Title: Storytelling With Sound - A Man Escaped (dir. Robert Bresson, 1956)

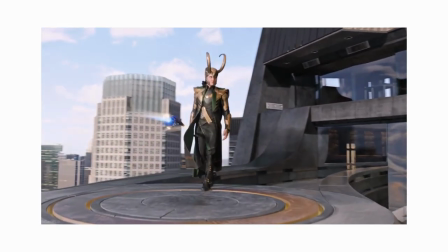[0:00]
Ever since CGI permeated mainstream media, there seems to be a cinematic tendency towards spectacular visuals in film that,
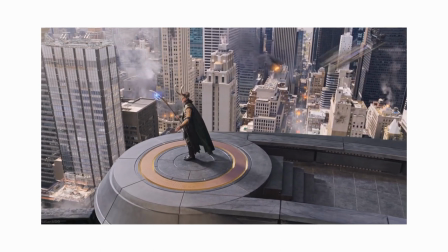[0:08]
at least to me, kind of eclipses other aspects of filmmaking altogether.
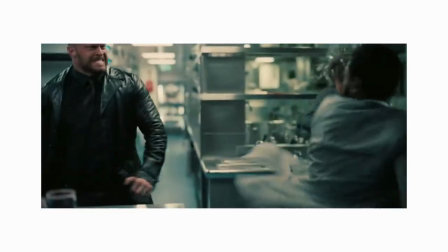[0:13]
Now, I haven't seen this film yet, but I've read and heard plenty about Tenet's good awful sound mixing to know where to aim.
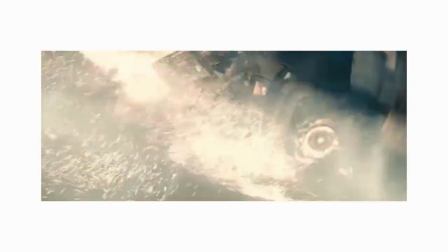[0:21]
The last few years have been flooded with VFX-heavy battle sequences and CGI-intensive visuals.
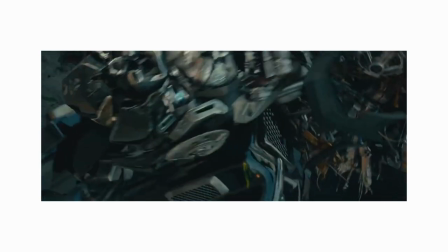[0:26]
And don't get me wrong, I don't mind them, it's just, um,
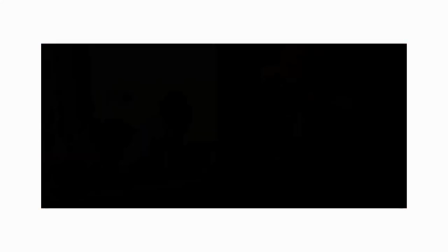[0:31]
it seems to me that with all this excess we've somehow forgotten about how to tell a good story along the way.
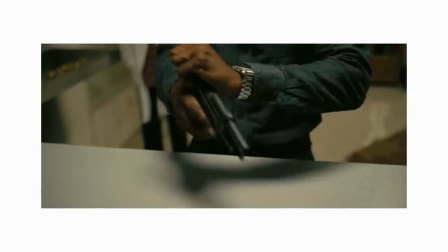[0:37]
As if mainstream franchise filmmaking has become insincere and disingenuous.
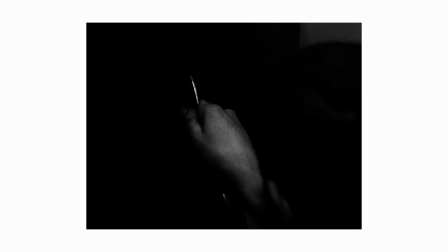[0:44]
So yes, this may seem pedantic, but I want to go back to the basics.
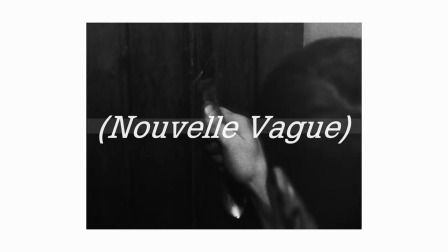[0:48]
I want to take a look at a classic anti-blockbuster and see how it's narrated through filmmaking fundamentals.
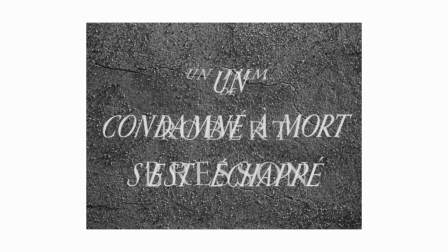[0:53]
So in this video, I want to talk about Robert Poisson's 1956 picture, A Man Escaped.
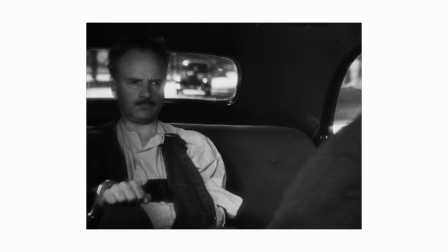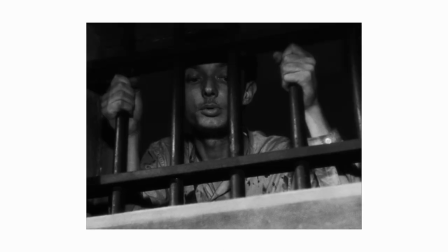[1:08]
A visually austere film, A Man Escaped takes place almost exclusively inside of a prison.
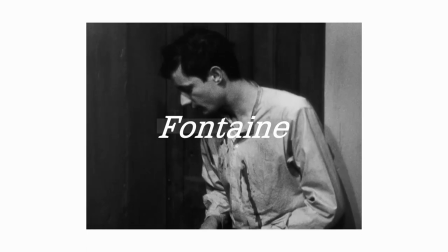[1:15]
Spoiler alert, the main storyline follows Fontaine's efforts to escape the compound without alerting anyone.
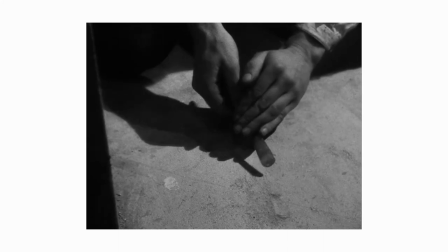[1:23]
He has to plan everything out, from sharpening spoons to dismantling doors, mostly inside of his cell.
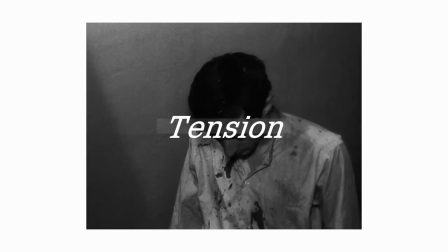[1:29]
And so the question arises, how does Bresson achieve tension when most of the action is confined to such a small space?
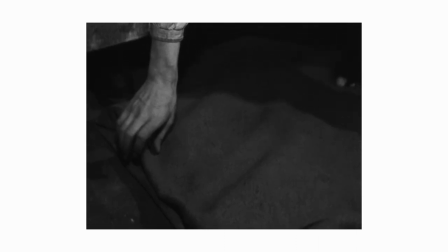[1:39]
For me, even though the camera work is fantastic, I think what surprised me most about this film was its creative use of sound.
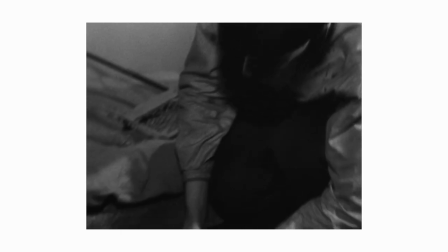[1:47]
You see, throughout A Man Escaped, sound plays an integral part in telling Fontaine's story.
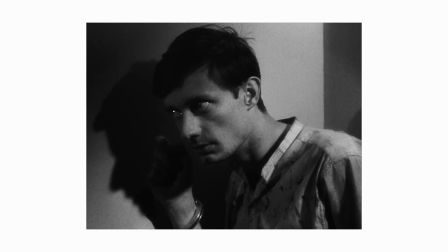[1:53]
He spends long amounts of time either trying not to make a sound or listening for sounds other people make,
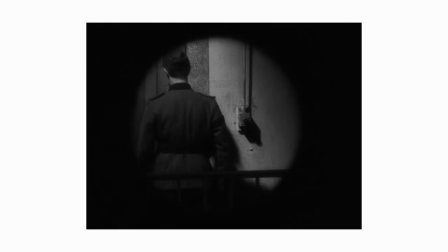[2:01]
whether they be allies or enemies. Take a look and a listen at this shot, for example.
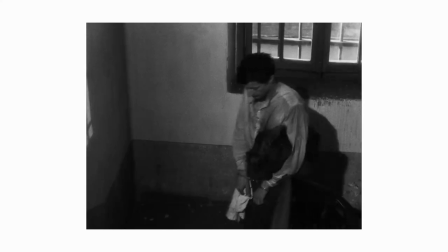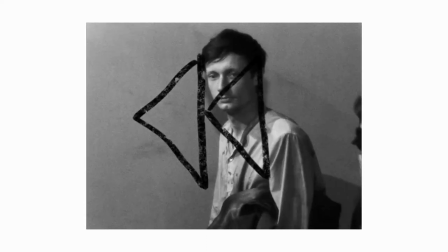[2:16]
This scene happens really early on, and to be honest, if it weren't for the obvious close-up of the key, you might just quickly forget it.
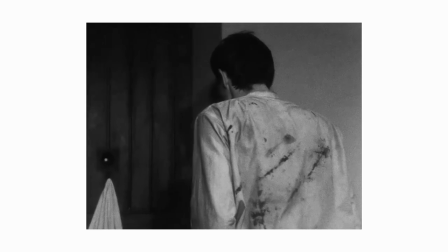[2:24]
But this same sound comes into play later on, while Fontaine is working on his escape.
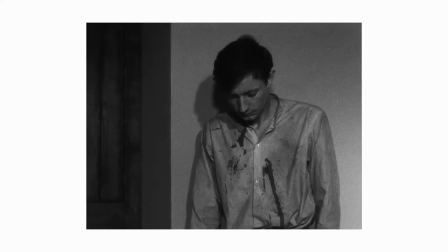[2:32]
He hears the key rattle against the stairwell, and without showing us this explicitly,
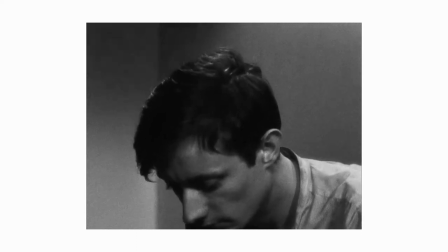[2:38]
we know the prison guard is on his way, so Fontaine stays silent.
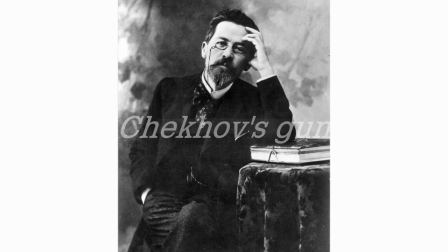[2:44]
It's a clever way of using Chekhov's gun in such a way that isn't either visual or story-driven.
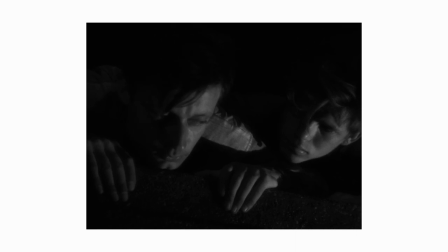[2:52]
Another great example of constrained storytelling happens right near the end, so again, mega spoiler alert in three seconds. Ready? Fontaine and his now new companion, Jost,
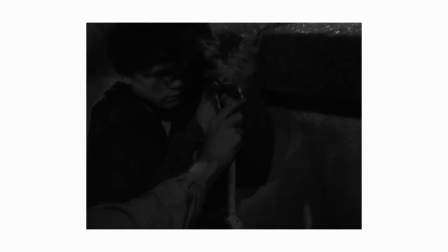[3:05]
have escaped their cell and now need to traverse a gap between two huge walls by crawling across a rope.
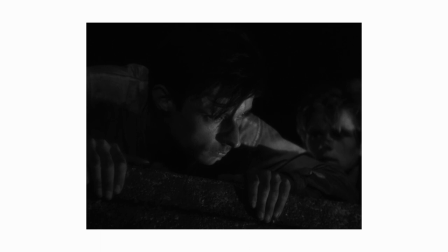[3:14]
After all the hard work to get to this point, it seems a relatively easy task,
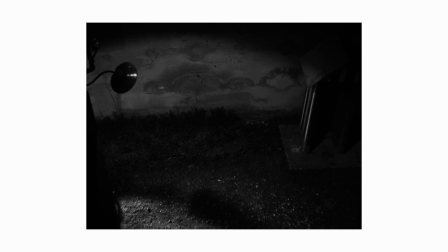[3:20]
but the only Anything impeding their escape is a German soldier patrolling the ground on his bicycle.
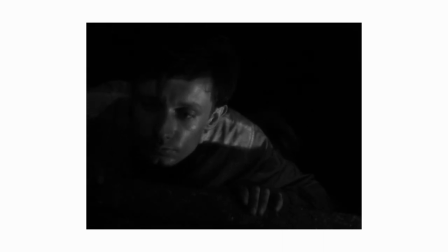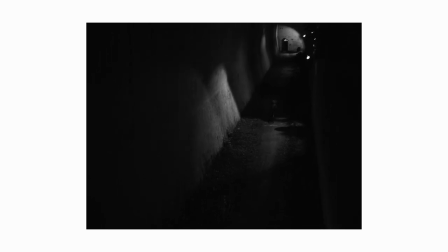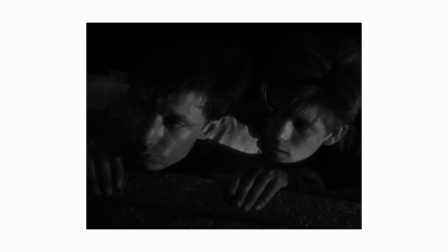[3:39]
Fontaine and Jost have to listen for the fascists on his bike to time their escape.
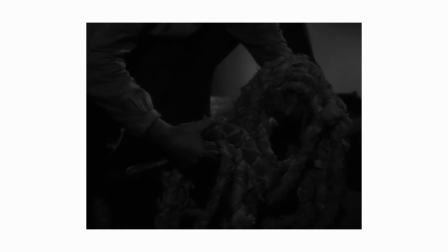[3:44]
And while we can't physically see him, we can kind of estimate his whereabouts.
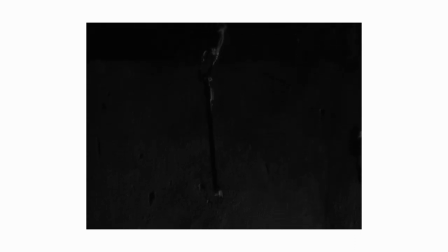[3:51]
Now this happens a few times throughout the film. We are placed on the same playing field as Fontaine,
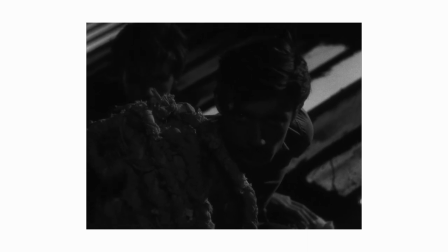[3:57]
able to hear but not to see. the night forcing us into this kind of silence in order to make sense of the whole situation.